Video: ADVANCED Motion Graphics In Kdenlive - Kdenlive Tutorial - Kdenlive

Okay, leave that.
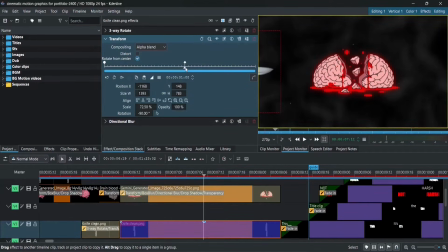Now let's talk about the next stuff I did, starting with this movement of knife, which is nothing but just like a reverse of what movement just happened with it before.
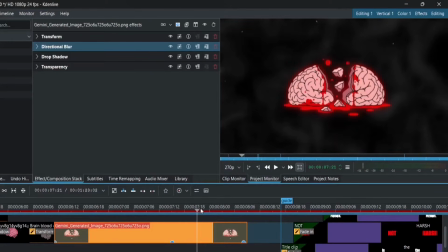And then this movement of the brain, which you've hopefully already learned how to do by now. But here are some things I still want to tell you.
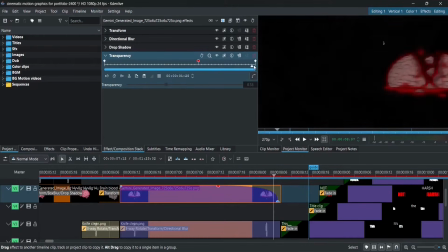I also added a transparency effect for a fade out, as well as changed the drop shadow color to red.
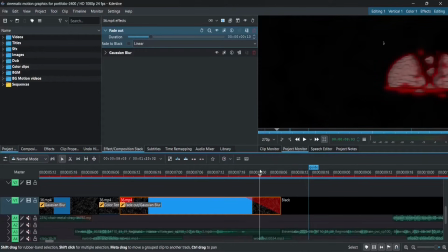That's all. And this is what I did for the first part. If you noticed, I also added a fade out for the background at the end, as well as change in the Gaussian blur effect on the scaled up brains,
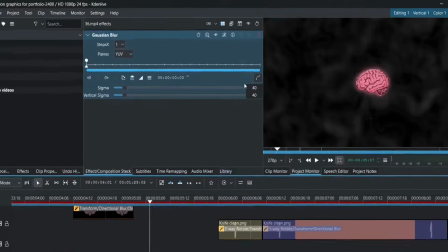which is nothing but just an increase in the values of the Gaussian blur effect. I believe you can do that on your own.
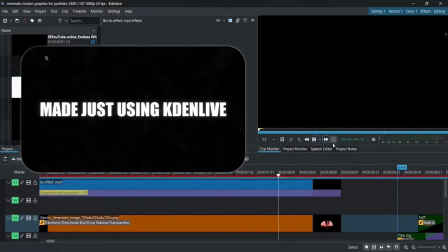At the end, for finishing or something like that, I added this black screen effect above all these effects to give a kind of cool feeling.
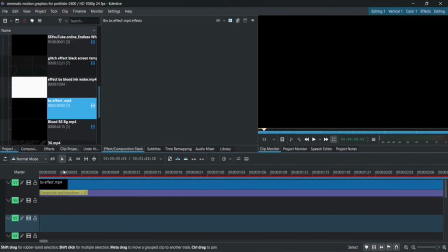How did I add it? First of all, I dragged and dropped it above all tracks so that it overlays on top of all other tracks.
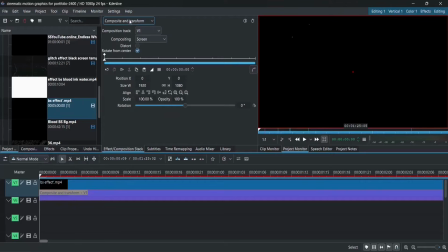Then just spawning this blue bar, composite and transform, composition track to V1, and compositing to screen in order to remove all black background.
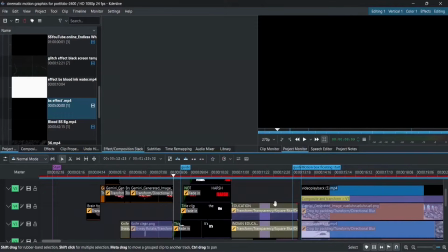Now let's jump into next part. Okay, so let's start with this text animation stuff.
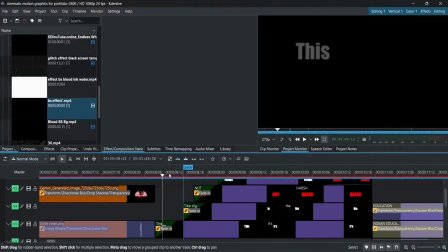Here things are simple. For the background voice, this is not fiction, I created separate title clips for each word.
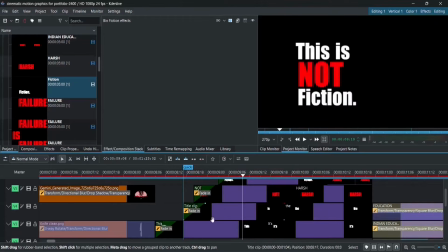This is not and fiction.
I placed them over the tracks in sync with the dub and applied a simple fade in effect with a duration of 6 frames.
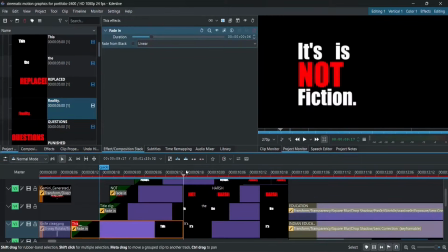That's it. For the second part, it's the, harsh, and reality. I followed the same process, but this time I added them in sync with the dub without any effect.
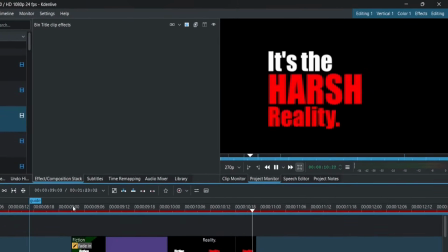Now you might be wondering how I positioned all the titles so precisely. Most likely you don't know about the show background toggle in Kdenlive's title window. Just turn it on and you're set. This is all what I did for this. Now for this part, let's start with background.
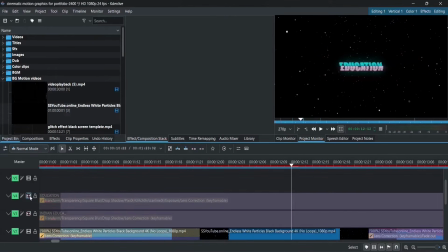First, let me disable the V3 and V4 tracks so you can see the background more clearly.
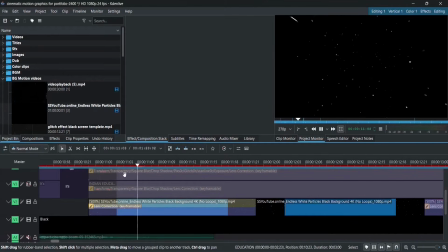The first thing you'll probably notice is that the opening part looks sped up. And that's correct.
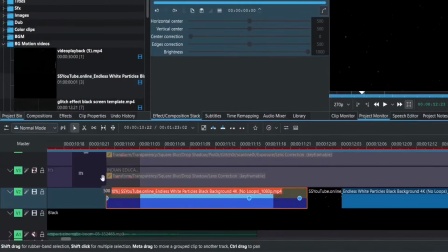I increased the speed to 500% and added the lens correction effect. Why?
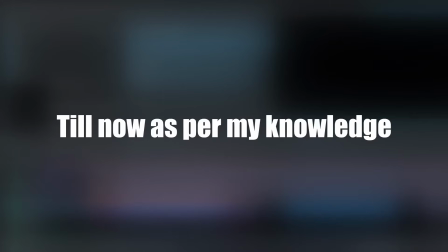Because sadly, Kdenlive doesn't have motion blur, and after experimenting, I found that lens correction works best to give that speed up feel.
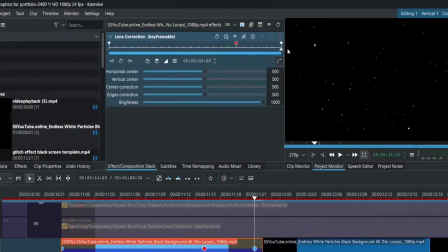You'll also notice a short 6-frame animation at the end. It's simply the lens correction effect easing back to normal, which creates the illusion that the clip is slowing down.
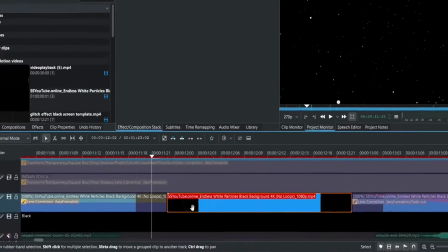Finally, for the part where the dub says Indian education system, the clip is slowed down, and near the end it's sped up again with a fade-out effect.
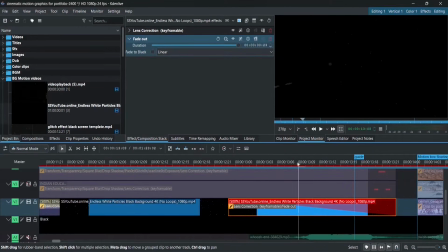Since this part is ending, the fade-out adds a smoother finish and makes it look cooler. Now for the Indian education system text, here is what I did.
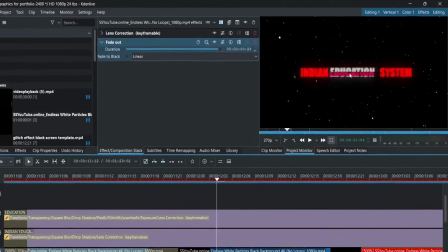First, note that Indian system and education are two separate clips. Why?
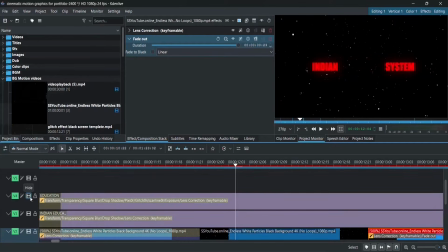Because of the glitch effect applied to the education title. If they were combined, the effect would impact the entire Indian education system title, so I had to split them.
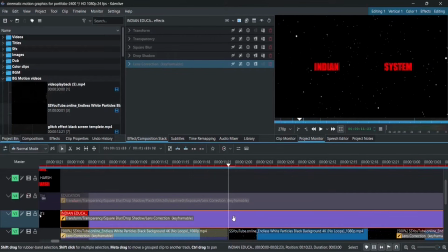Okay, let's start with the Indian system text. To sync its movement with the background, I used the transform effect and animated it.
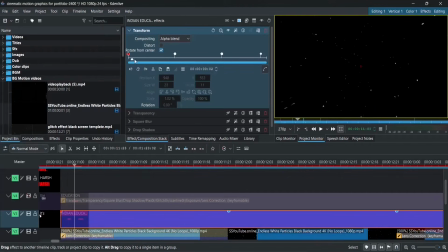I probably don't need to explain every step, but there's one part worth pointing out. At the start, it simply scales from 1% to 100% with an exponential in effect. Then, you'll notice a smooth mid-scale from 100% to 120%. Basically, a slow, subtle push forward to stay in sync with the background motion.
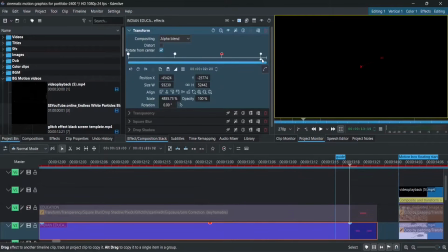Finally, it scales from 120% upward until it gets so large that it leaves the screen or completely covers it.
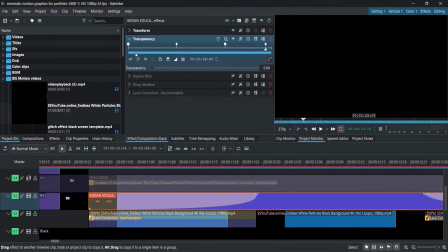In this case, I stopped once it went out of the frame. Then I add transparency effect for a good fade in with exponential in, and fade out with cubic out too.
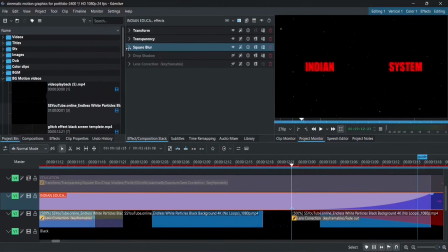Then square blur, just for fade out using cubic in, as you can see.
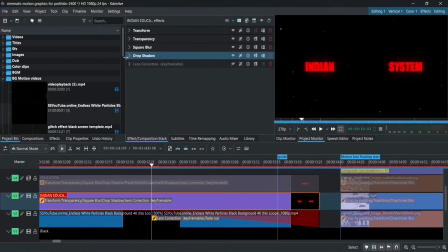Then I added a static red drop shadow, which basically works as a red glow.
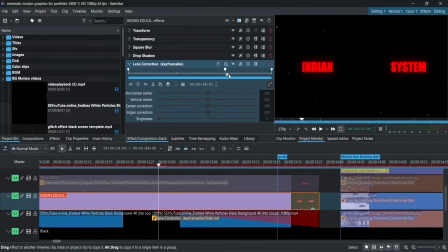Finally, I applied lens correction, keyframeable, to give it that sped up feel and to draw extra focus on the education text, since that's what we're about to dive into. How did I do it? Simple. I keyframed the center correction of lens correction, keyframeable, back to 0 with an exponential in.
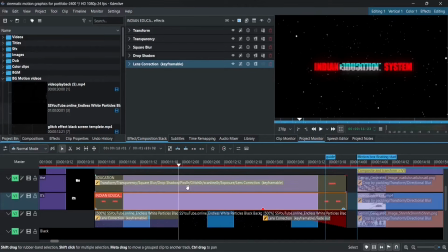That's all I did for the Indian system text. Now onto education. Before the glitch effect, everything else is just a copy-paste of the Indian system effects.
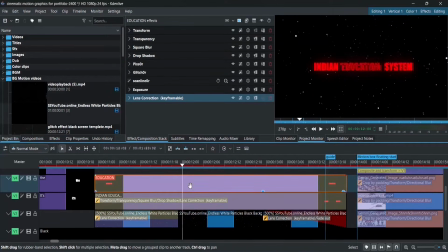How? Simple. Press Ctrl+C on the Indian system clip. Right-click the education title clip and hit paste effects. Done. And finally, for glitch effect, I just added non-animated 4 effects. Pixar, glitch worry, scanline ear, and exposure.
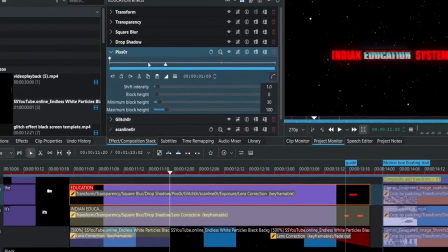That's all, with the following settings as you can see.